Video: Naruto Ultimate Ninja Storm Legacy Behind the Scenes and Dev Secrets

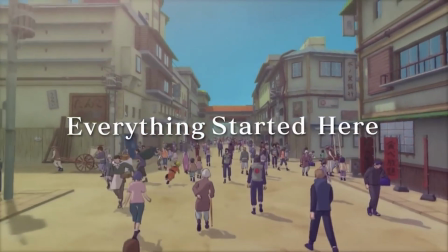0:02 Naruto Ultimate Ninja Storm Legacy is a video game collection with 4 titles from the Naruto Ultimate Ninja Storm series.
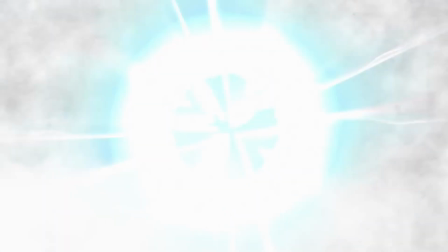0:08 The collection includes Naruto Ultimate Ninja Storm, Naruto Shippuden Ultimate Ninja Storm 2,
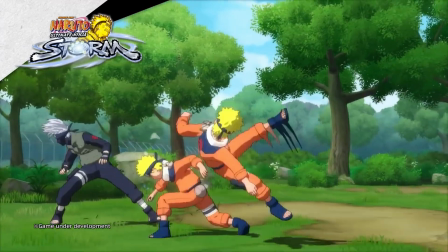0:14 Naruto Shippuden Ultimate Ninja Storm 3 Full Burst, and Naruto Shippuden Ultimate Ninja Storm 4 Road to Boruto.
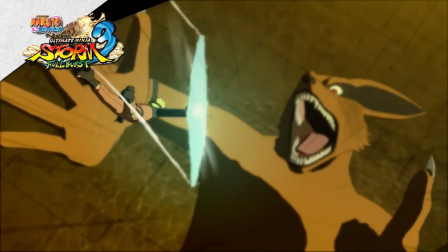0:21 Today we will review some of the behind the scenes stories for Naruto Storm 1 to 3 that CyberConnect 2 detailed in the Japanese version of the Naruto Ultimate Ninja Storm Legacy website.
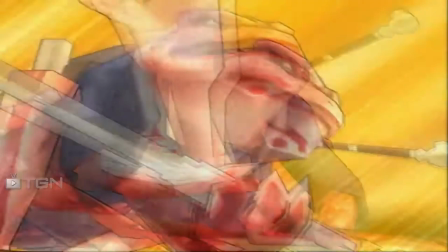0:31 The source will be in the description. Without further ado, let's begin. Storm 1.
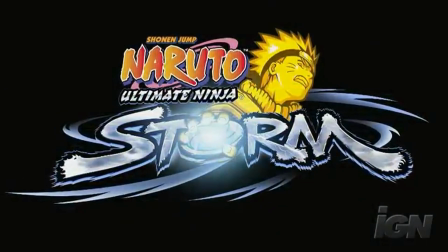0:37 Naruto Storm is a 3D action fighting game first released on the PS3. Its predecessors were 2D ninja fighters that were all released on the PlayStation 2.
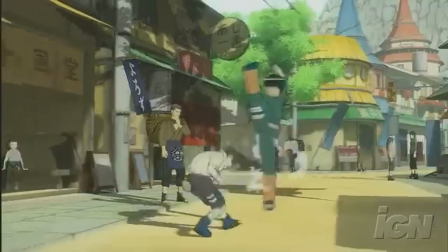0:46 The game follows Naruto and the story from the beginning all the way to the final arc between Naruto and Sasuke.
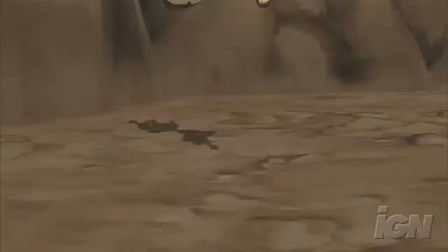0:52 You battle various characters from Part 1 Naruto against each other in free battle or enjoy the brand new addition to the story with Ultimate Mission Mode.
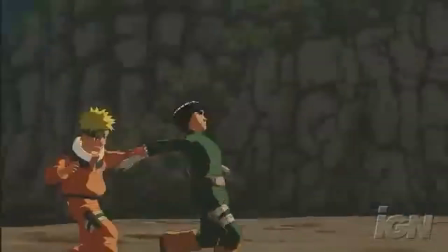1:01 To bring everything up to the standards of correctly representing the anime, Naruto Storm pushed the bar to create an authentic look and feel.
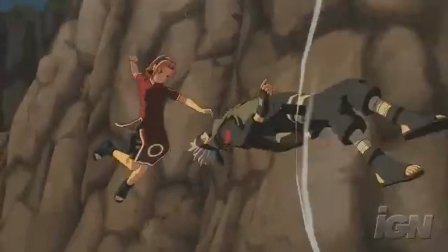1:08 It was a challenge to recreate the feeling of the anime. However, let's look at some of the fruits of labor with some unique, memorable scenes.
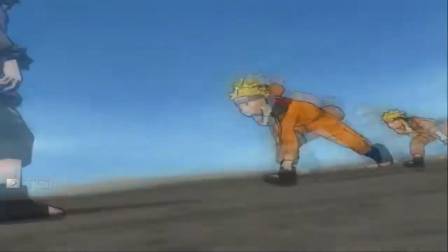1:15 Ninja art. When you think of Naruto's techniques, your mind goes straight to the shadow clone technique, right?
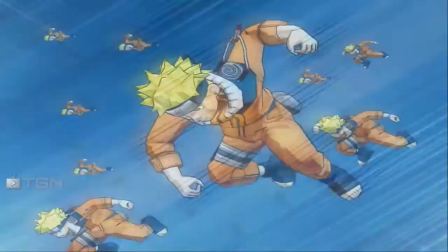1:21 When the attack hits the enemy, a collective of Naruto clones start beating up the enemy together to a pulp.
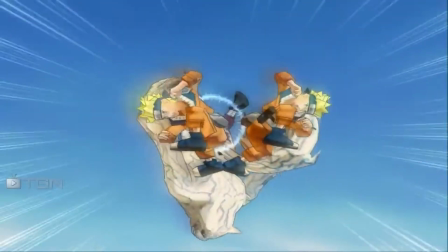1:27 The key word here is collective, and that's what we will discuss next.
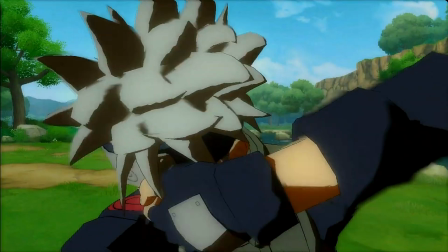1:30 As it is a real-time scene rather than a simple movie, we must be wary of the limitations in how many models we can put into one screen simultaneously.
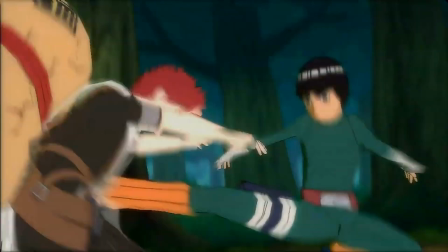1:40 Adding more and more models onto the scene will push the hardware's performance and likely cause slowdown.
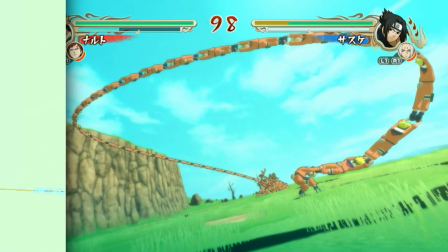1:45 In this case, models placed further away from the camera will have a lower polygon count. These are models that aren't equipped with bones.
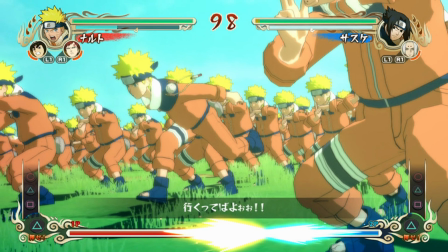1:52 Character models with more polygons are known as high models, and those with a low polygon count are low models,
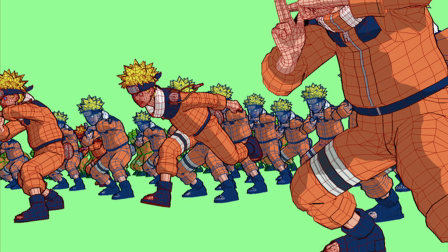1:58 with the bones basically making the models move correctly.
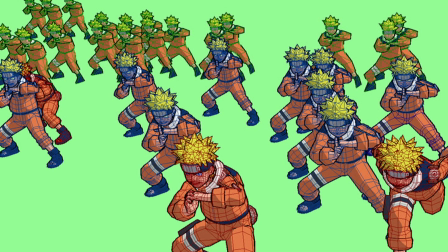2:02 Red wireframe models have a higher count of polygons, blue wired models have a low polygon count, and green wireframe models have an extremely low polygon count.
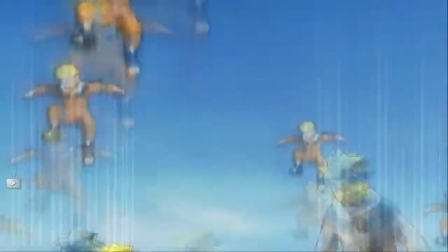2:10 We wanted to create a satisfying final attack animation. What came to our mind was the Naruto rope from episode 133, A Plea from a Friend.
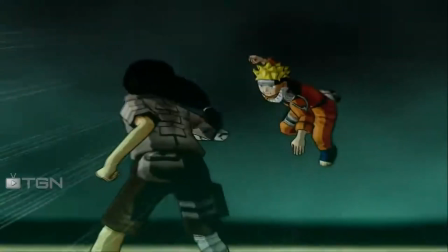2:18 Creating this in 3D was an immense task. Next we have Neji. To recreate Neji's fluid movements was quite a difficult task.
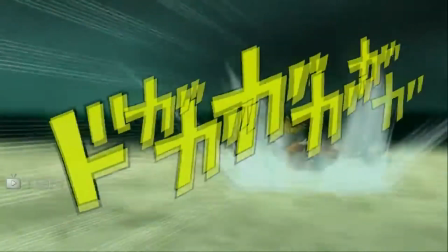2:26 I had to look at the beautiful godlike original animation, reviewing it daily, thinking, how are we going to replicate this in 3D?
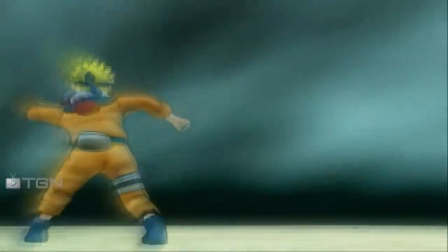2:32 We didn't want it to move as rigid as CG tends to do. We needed a sense of liveliness behind the model's movements.
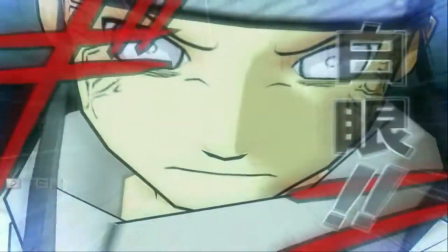2:39 Therefore, a lot of trial and error, we managed to recreate the attack via a hybrid of CG and drawings done by hand.
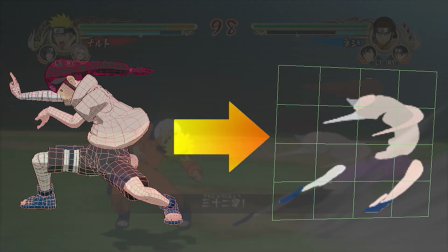2:46 Monster Blur is a specific tool we have used within the Storm series for the longest time to help recreate fluid movements.
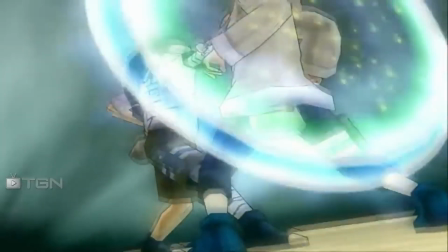2:52 It was created to replicate the anime scenes requiring dynamic and explosive movements proudly.
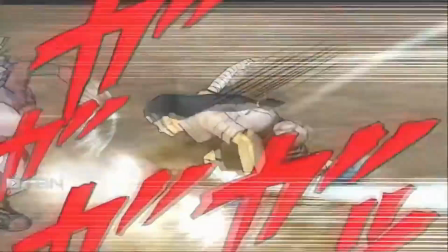2:58 Interactive action. To adequately demonstrate the heated battles within Part 1, found explicitly in Ultimate Mission Mode's boss battles,
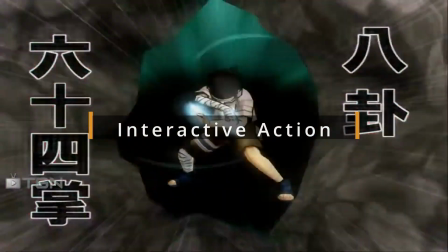3:05 we created a term called interactive action, shortened to IA, which we aim to always get players fully immersed in the game.
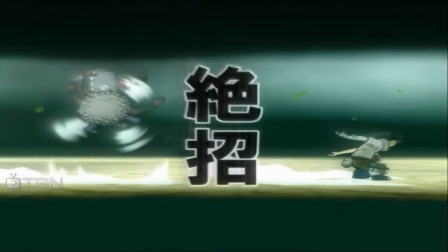3:13 To do this, we added multiple button presses that would allow your character to attack and avoid attacks to get you fully involved in these boss battle scenes.
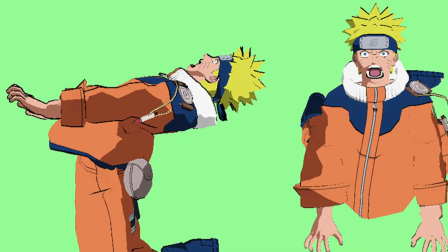3:21 There's a lot to unpack with the battle against Shikaku. To create the scenes below, Naruto's body is inhumanely twisted, and his arms are stretched out.
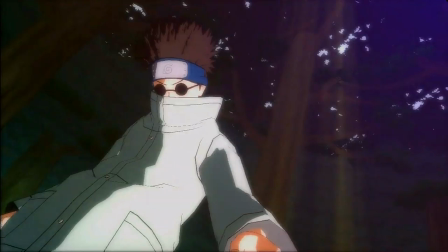3:30 Following that, we had to ensure that Naruto's face didn't look out of place when looking directly from the side.
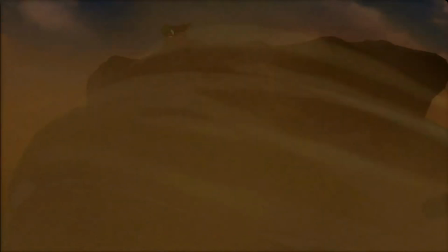3:36 Making this was pure hard work, even with working alongside 3D CG.
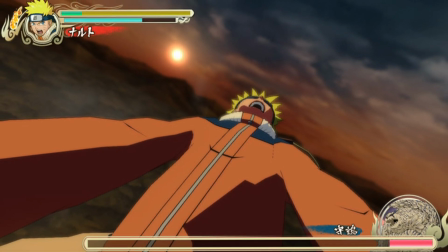3:40 Here in these images, they stretched out Naruto's arms, making sure that Naruto doesn't look out of place from the side.
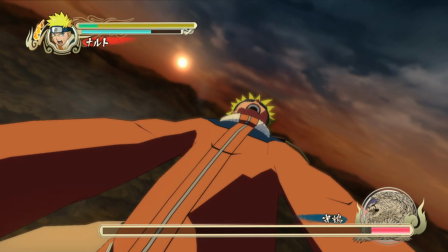3:47 They scaled the bones, stretched the arms, and twist Naruto's lower body. Faces were altered to fit the impact of Naruto's headbutt.
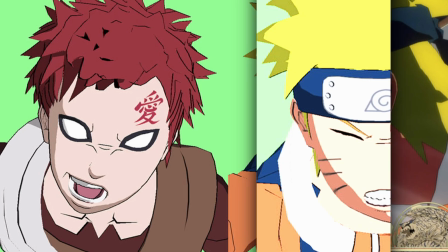3:54 With much hard work and applying various techniques, we managed to create a game that looks and feels like you're interacting with the original story itself.
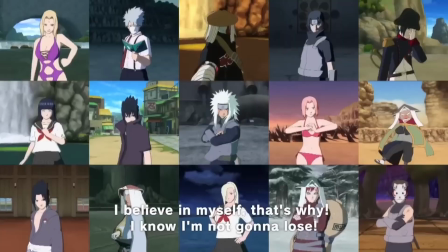4:01 Naruto Storm upgraded with the Naruto Storm trilogy. As the trilogy is being released on the PS4, we need to power up the original PS3 version.